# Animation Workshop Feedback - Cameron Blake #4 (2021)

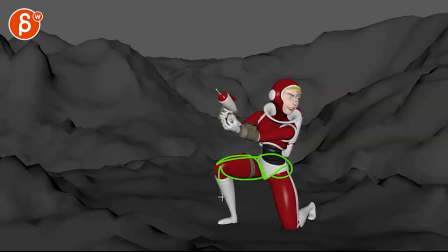[3:54]
There's nothing really going on in the hips and nothing really in here so just that move and rotation feels like we need to translate over put that weight over this leg so that the weight is distributed over this and
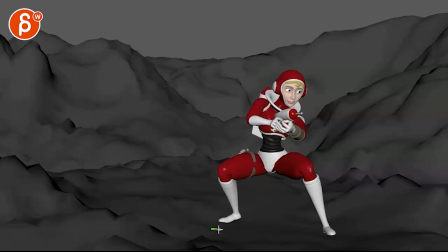[4:08]
then you can move that leg into this position then move the weight over
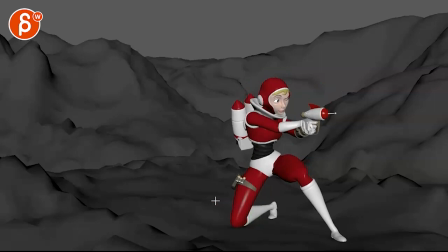[4:13]
to get into this but then she lands and she's in this position so you have to find a way to make this work where maybe she has to lean
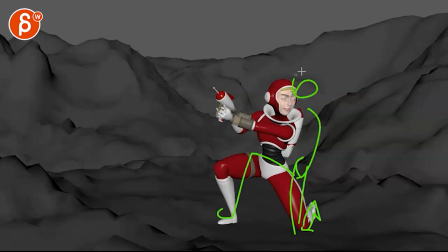[4:21]
over this leg and we're a bit more like this the way is over here then she changes the leg into that position and then she can move over just like right now this doesn't quite work what's also happening is that you have both feet sliding so
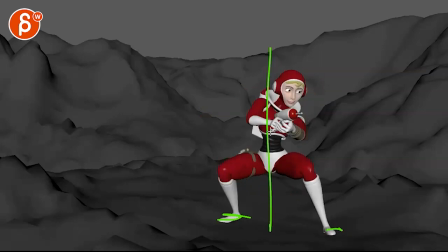[4:38]
there's no weight on either one of them while we're kind of locked in this position here how she is there's no real side to side weight shift
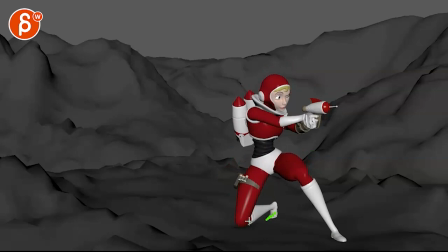[4:46]
and then this continues there's a bit of a slide still here this is not quite locked and then when she continues to move here same thing where
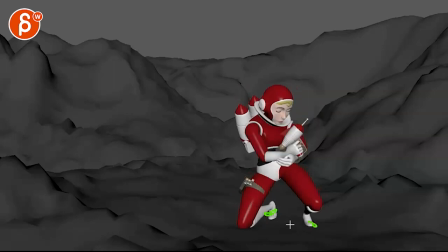[4:55]
we're moving over and then suddenly we have both feet moving here it's like the weight and the weight distribution and like the pivot of either a
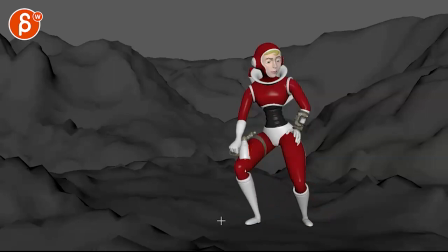[5:04]
knee or foot just doesn't quite work for me just yet even when
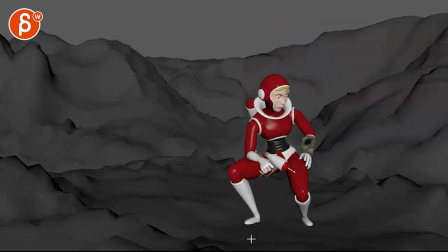[5:09]
she gets up here let's see like she gets up but then this is moving so there's not that much weight there so to me she would have to get over this side lean over this for weight distribution and then she
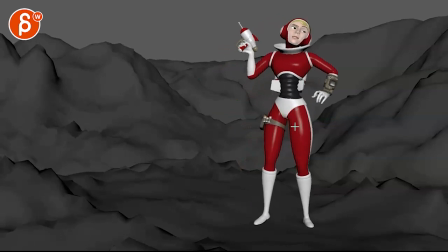[5:23]
can lean back over there and then back there so some side to side weight shifting is a bit off watch out this wrist feels a bit broken now it's bent over this way i'll stabilize that the gun will be a bit higher and actually let me just see okay then she gets to this and then i was a bit confused
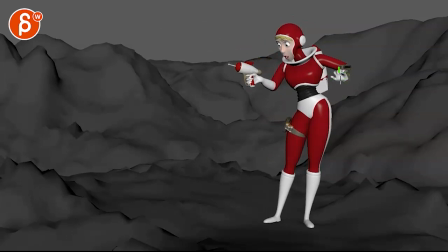[5:41]
watch out silhouette wise your hand is a bit high i will bring that a bit lower hand here so we understand the structure of the arm but the confusion to me was she shoots whoa then she has she has a lot of really fast left right eye darts that don't feel focused it's more like whoa versus oh what's over there
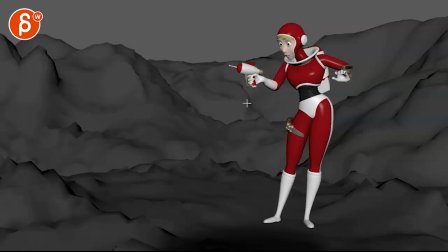[5:59]
oh oh oh i see where she rests for a moment to understand what's going on the wheels are turning and then she's reacting to things right now
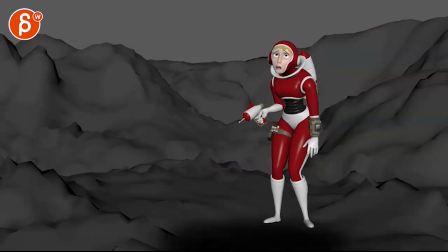[6:07]
it just feels like movement movement movement and then she kind of looks up and then again a lot of left and right and then she does this and she's not really in a hurry it just feels like all right well let me put the gun down first then this and then it's like
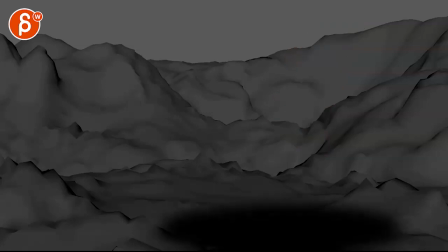[6:21]
i'm closing my eyes because i'm slightly embarrassed or oh and then out so to me it reads like she does this and then this happens
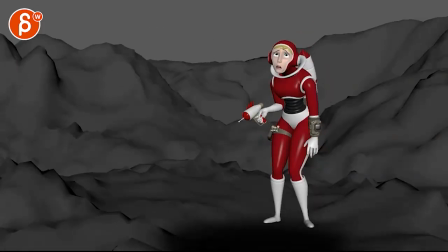[6:30]
to come down not like she's evading it i was wondering it's been a while i probably forgot the stuff in there but my thought was what if she
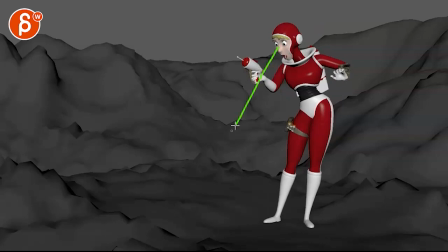[6:38]
shoots it goes whoa but instead of looking here she actually looks at this so it's clear that it's the gun and then we see the the shadow grow then she she goes from a pose like this to maybe a bit
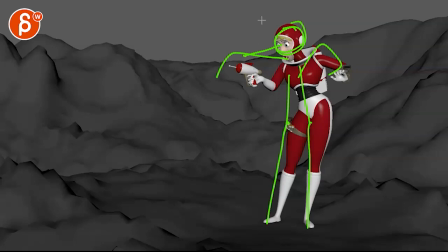[6:53]
straighter arms up but a clear head move down almost to a point where we don't see her eyes so that it leads the audience down and we have no eyes to look at so we're focusing on this and we
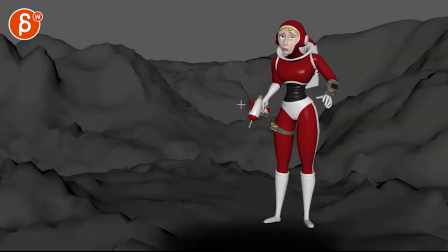[7:07]
see the shadow grow then she looks back up so that the audience goes back to her face but then the thing is shouldn't she be looking
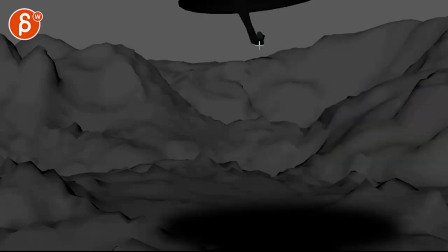[7:15]
maybe a bit more left right just because that thing falls down left right i
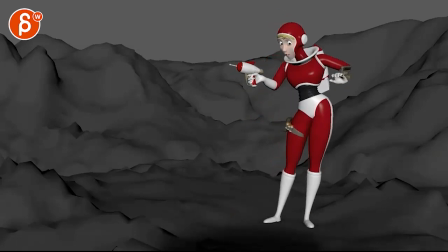[7:22]
don't know to me it feels like it would be oh this is growing let me look up whoa this is landing
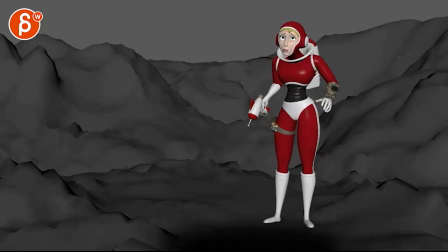[7:27]
look it out that's kind of what it feels like where right now she doesn't feel like she's
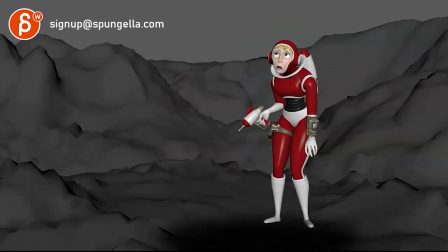[7:32]
actually looking at that thing up there so it feels more like a casual exit but if you do have the thing where she looks up and
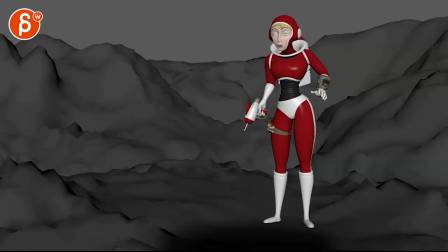[7:40]
goes whoa but looking this way this thing is coming oh boy and then she should rush with more overlapping
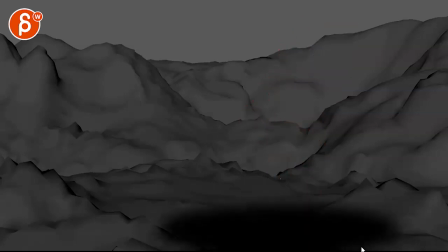[7:49]
really rushing to put this in do that and then get out and even the gout would almost be to get out would be eyes still open looking this way she's just really trying to evade that piece
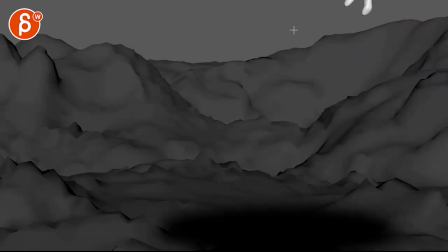[8:02]
meaning that once you are here with legs here you could already have this in frame oh boy hold on this in frame like this so the legs are still here
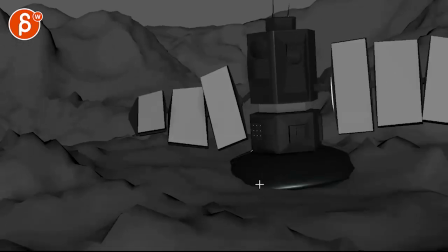[8:17]
so she just evaded it oh just a thought
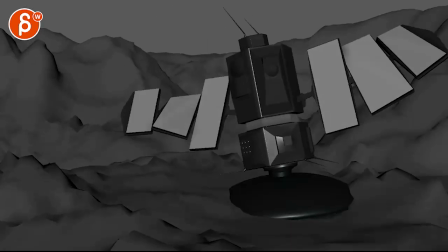[8:22]
I'm not so sure if I'm reading this well. This is nice and bouncy. Maybe a bit too springy.
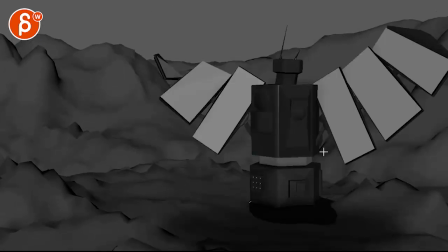[8:28]
Maybe it could have some moments of we understand the metal a bit more. And maybe since it's coming left right like this, I would have that piece like that angle, like that.
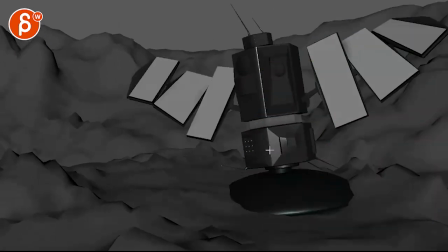[8:38]
And then with that impact, it will go over this way. And then go over this way the way you have it.
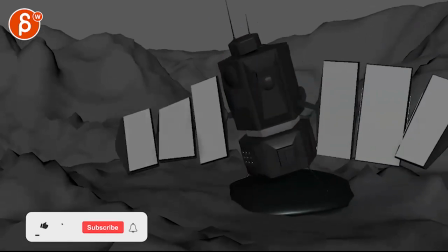[8:44]
And then land. And maybe just have some more mechanical moments.
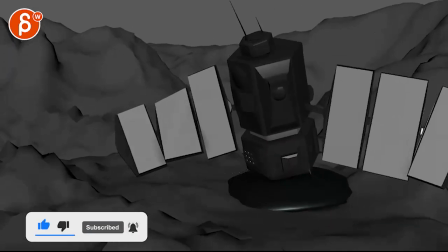[8:50]
It just feels like it's a thing on springs, but that's what you want. It's fine too. That's just the impression that I have there.
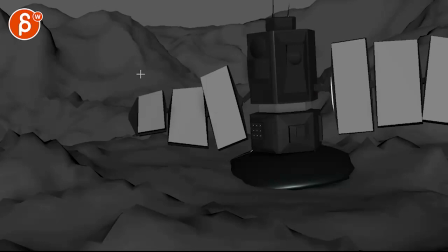[8:56]
And that is that. All right. Thanks. All right. There's an email. You can sign up. You can start whenever you want. You can submit whenever you want. You get 16 submissions. Either way, a like and subscribe would be awesome. All right. Thank you.